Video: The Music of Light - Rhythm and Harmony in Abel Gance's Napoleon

I want to analyze this remarkable sequence through two techniques, rhythm and superimposition. Rhythm.
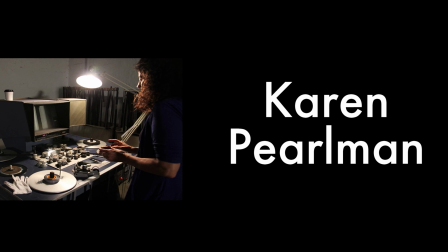[4:23]
Karen Perlman notes the way rhythm is often talked about as the driving force of the editing process, but one that academics have failed to properly define.
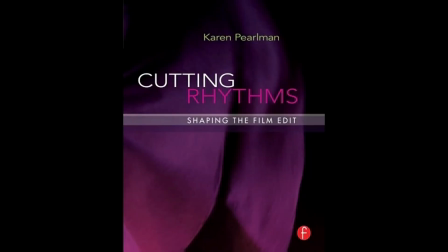[4:32]
Her book, Cutting Rhythms, argues that editors use their experience of natural, real-life rhythms to inform their editing process, which is then transmitted to an audience by kinesthetic empathy.
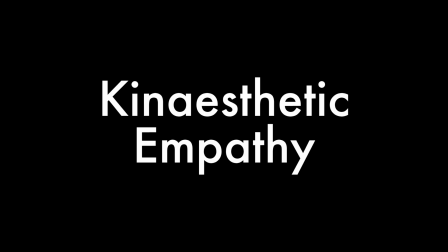[4:43]
Kinesthetic empathy refers to the way an audience feels the film in their own bodies, the actions of the characters, their emotional expressions, and most importantly, the rhythms of the cut.
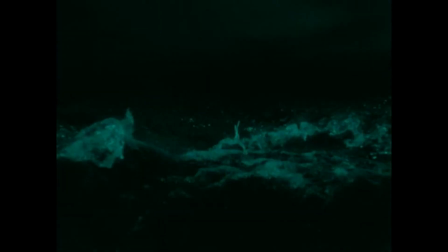[4:55]
In the sequence from Napoleon, for example, the cutting rhythms allow an audience to experience the movements of the ocean.
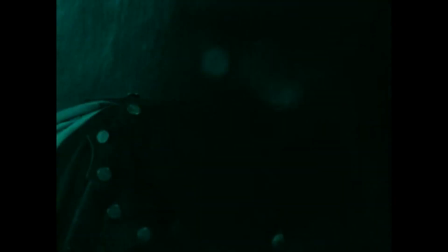[5:03]
Gance evokes the rhythms of a tempest, its violent chops, swells, whirlpools, and dislocations.
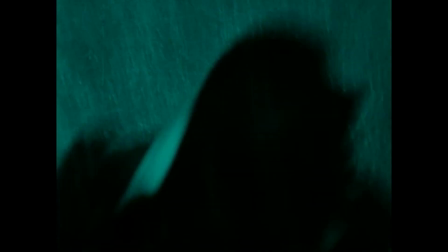[5:10]
For example, here we can see Gance capturing the choppiness of the ocean by a quick haphazard cutting.
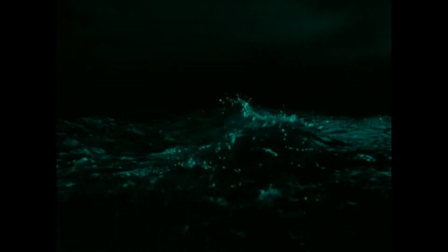[5:18]
But here he evokes the swell of large waves in a storm.
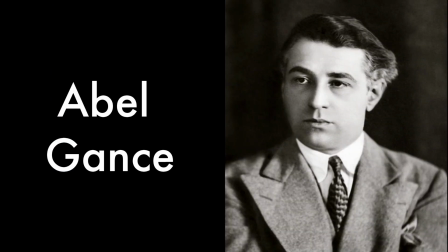[5:24]
Gance saw rhythm as being the principal element of cinema.
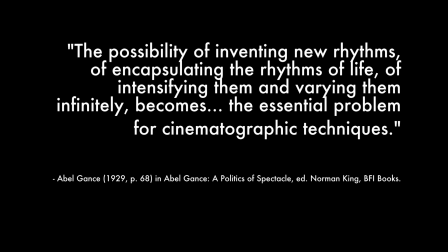[5:28]
He says, the possibility of inventing new rhythms, of encapsulating the rhythms of life, of intensifying them and varying them infinitely, becomes the essential problem for cinematographic techniques.
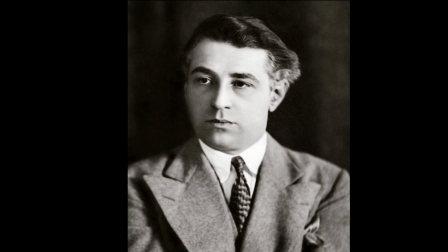[5:42]
Gance sometimes referred to cinema as the music of light.
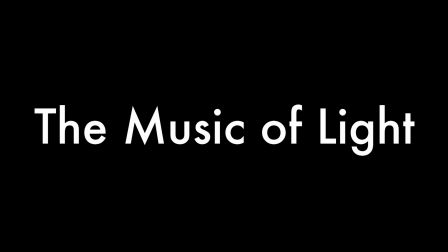[5:46]
If cinema is analogous to music, then rhythm represents variation in the horizontal plane.
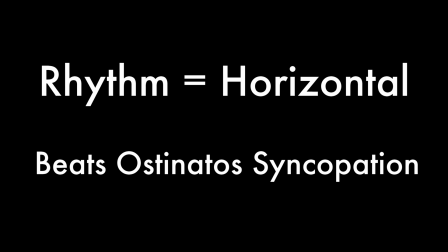[5:52]
Beats, ostinatos, syncopation, and so on. But what about the vertical plane?
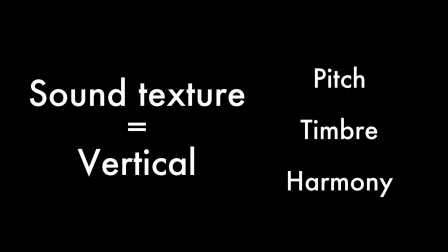[5:58]
That is, things related to sound texture, such as pitch, timbre, and harmony. How would we apply these terms to editing? This brings us to the other important technique used in the Napoleon sequence, superimposition.
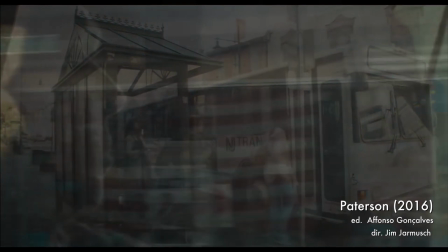[6:15]
Superimposition is the layering of images on top of one another. It's not used very often in contemporary cinema, but can be quite a beautiful effect. If cutting represents the rhythmic component of editing, superimposition might be said to represent harmony.
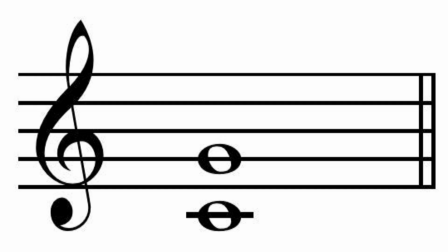[6:29]
In music, harmony occurs when two notes are played at the same time, such as a perfect fifth.
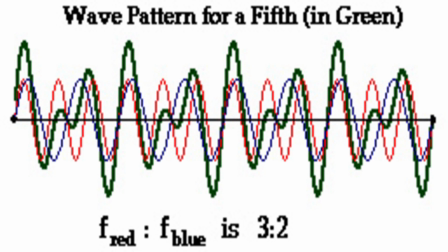[6:38]
Here we can see the two waves of a root note and a fifth note, seen in red and blue in the diagram. When they are played together, they superimpose to create a third wave, what we call the perfect fifth harmony. This is the green wave in the diagram. Superimposition in cinema is no different.
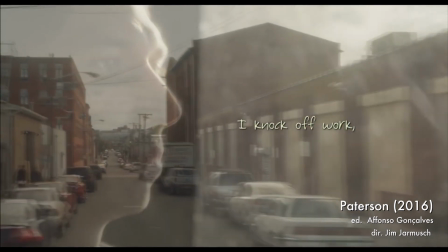[6:56]
It allows editors to reveal resonances and dissonances between two images while also creating a third abstract space.
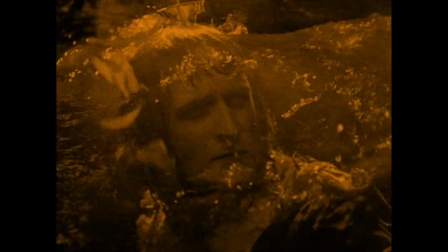[7:04]
In the Napoleon sequence, I love that Gance is superimposing literal waves on top of one another,
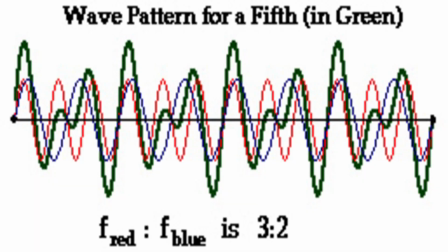[7:09]
just in the same way that harmony is created by superimposing sound waves on top of one another.
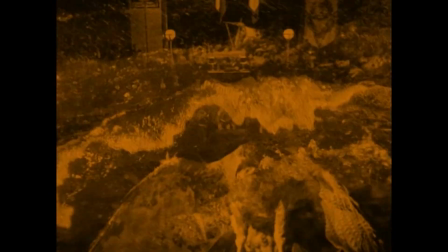[7:15]
Gance's use of superimposition resembles water itself, blending and liquefying the images into one swirling mass of particles.
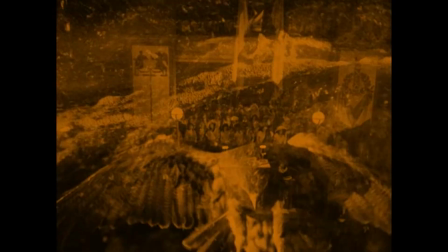[7:23]
Boats, guillotines, and eagles all float around in this chaotic soup. So how do rhythm and superimposition drive the story?
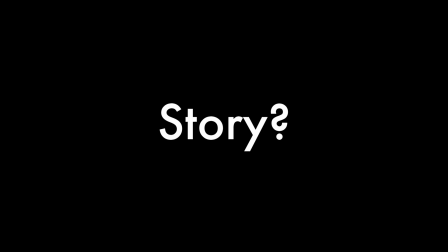[7:30]
I suggest in two ways: kinesthetic empathy and simile.
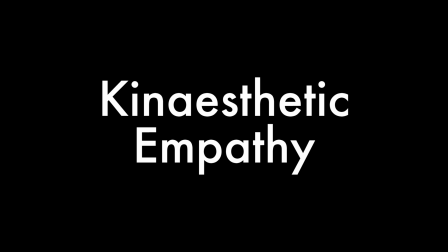[7:37]
Kinesthetic empathy. The very texture of the editing works to ground us in the story by assimilating our experiences with that of the characters.
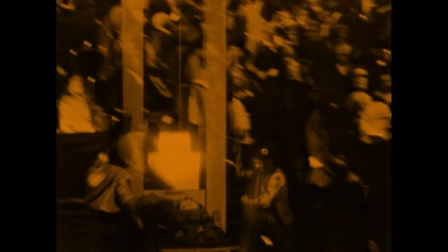[7:47]
Gance's cutting rhythms communicate the feelings of chaos and disorientation that the characters are experiencing.
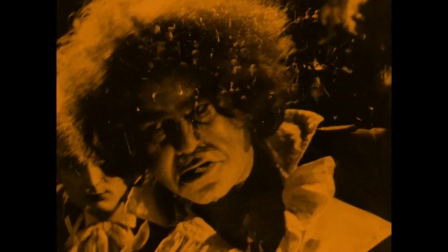[7:54]
This is also true of his use of superimposition, which causes the image to resemble the ocean itself.
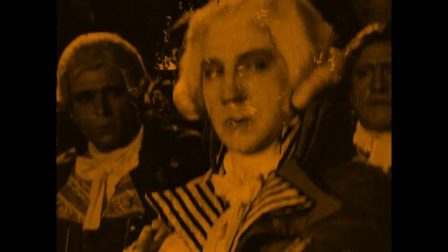[8:01]
The viewer is thrown into the same tumultuous mess as the characters. Simile.
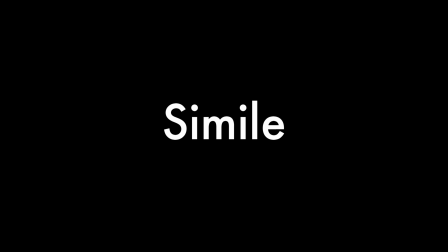[8:08]
Rhythm and superimposition also create a cinematic simile between the political storm occurring in the convention and the actual storm occurring in the ocean.
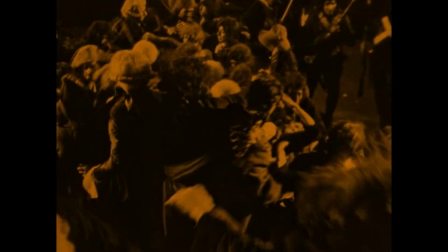[8:16]
When thinking of how to shoot this scene, Gance was inspired by this quote from Victor Hugo.
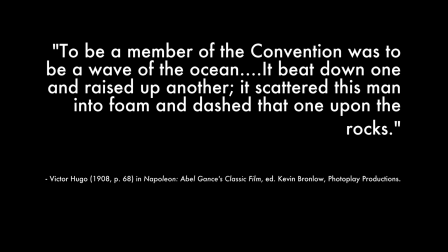[8:22]
"To be a member of the convention was to be a wave of the ocean. It beat down one and raised up another. It scattered this man into foam and dashed that one upon the rocks."
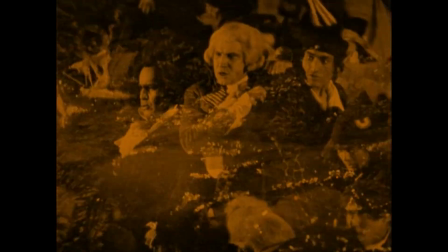[8:33]
Translating this literary simile to the screen, Gance uses superimposition to create a cinematic simile, comparing the storm to the convention.
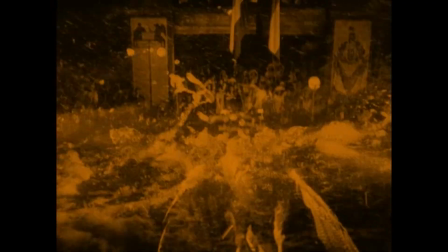[8:42]
For example, this frame-accurate superimposition matches the crowd to the ocean almost perfectly, making them analogous to each other.
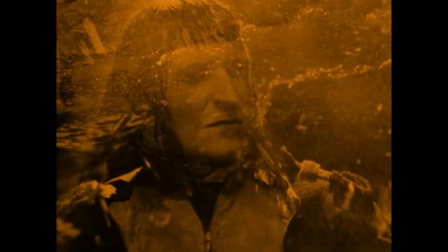[8:50]
Thus, when Napoleon is seen to master the waves,
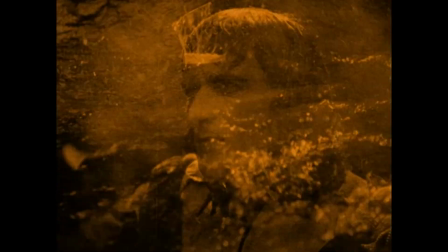[8:53]
we understand that he will come to unify the chaos of the National Convention as he crowd surfs his way towards his rise as emperor.
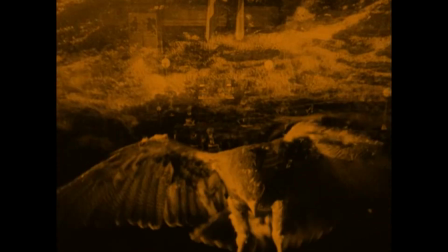[9:03]
So how will this scene inform my editing practice? Studying this sequence, more than anything else, has made me consider the similarities between music and film.
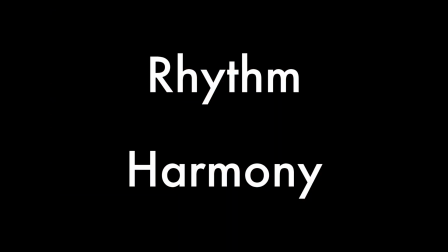[9:12]
How can musical terms like rhythm and harmony inform the editing process? Rhythm. Rhythm might be the best explanation for when a cut feels wrong, without being able to cite a tangible reason. As such, I endeavor to pay much more attention to the rhythms of my cuts.
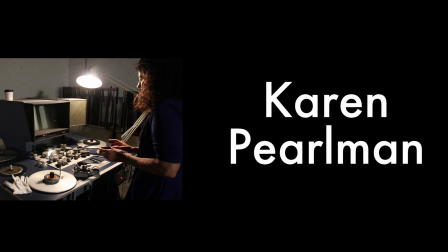[9:30]
Karen Perlman notes the way editors often physically embody the characters on screen as they edit, mouthing their dialogue and mimicking their gestures. With this in mind, I am thinking of making my editing practice much more physical, speaking along with the characters,
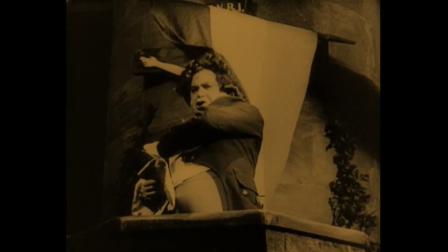[9:44]
copying their actions, in other words, singing and dancing along to the cut to make sure the rhythm works. Harmony. Harmony, or superimposition as it manifests itself in cinema,
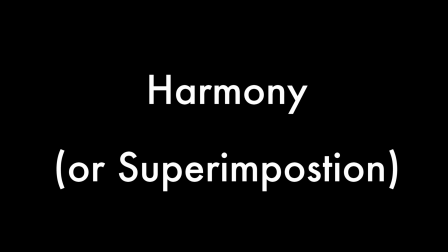[9:55]
is a harder one to integrate, as not every sequence requires superimposition in the same way as rhythm.
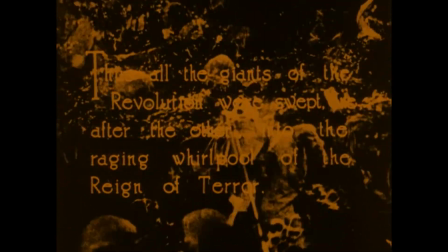[10:02]
That being said, I will be on the lookout for instances where it works for the story, as I feel it is an underutilized and beautiful effect.
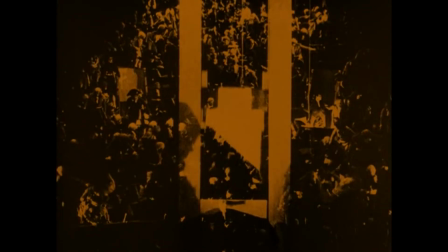[10:09]
I will also consider holding crossfades for longer to create visual resonances between two places, characters, images, and so on.
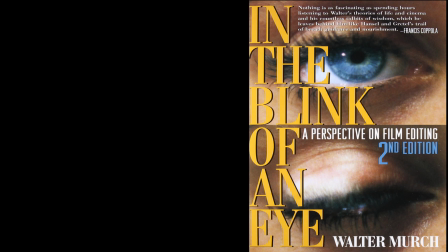[10:19]
Walter Murch, in his book In the Blink of an Eye, lists emotion as the most important factor in his editing decisions, claiming he cuts for emotion 51% of the time.
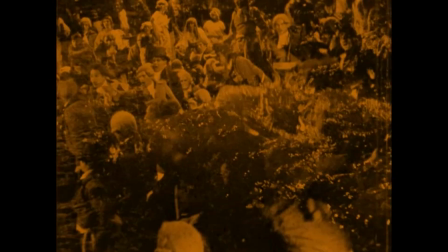[10:29]
Questionable mathematics aside, it is clear that in the sequence from Napoleon, emotion is Gance's principal reason to cut.
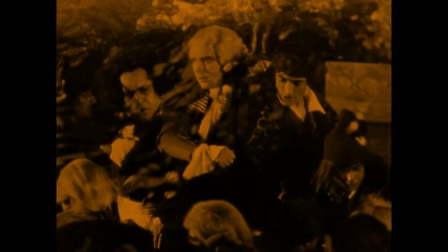[10:35]
Our sense of space is completely disorientated, we don't really know who anyone is, and yet through Gance's understanding of cinematic rhythm and harmony,
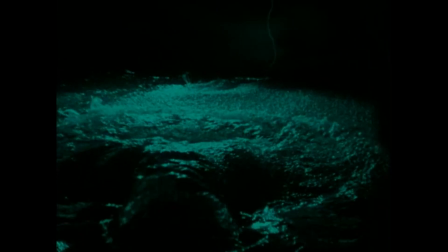[10:43]
the sequence speaks to us on a purely emotional level, much like music.
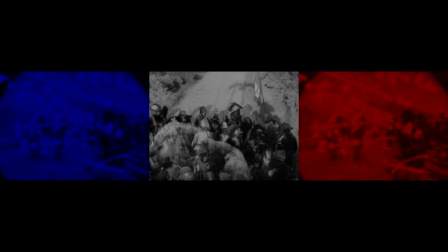[10:48]
Gance was always looking to expand the ways in which cinema could communicate to audiences.
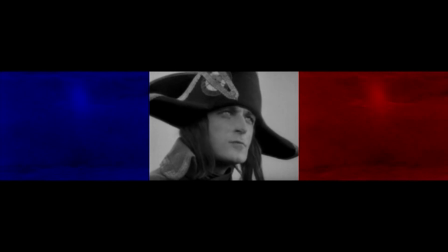[10:52]
Nowhere is this more clear than in the final sequence of Napoleon, where he edits 3 shots side by side to each other.
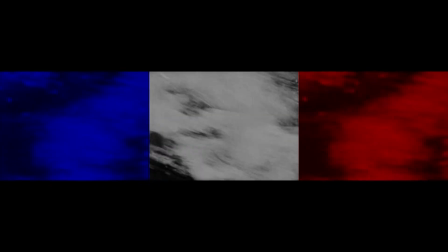[10:59]
By thinking of cinema as the music of light, as Gance did, we can also begin to explore new ways of engaging audiences emotionally.
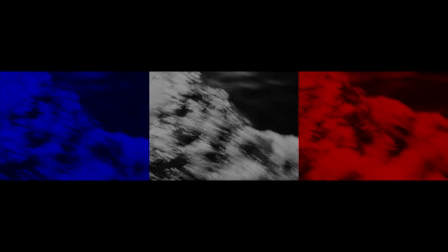[11:07]
For an editor, this means opening up to the rhythms and harmonies of everyday life and finding intuitive ways to convey them on screen.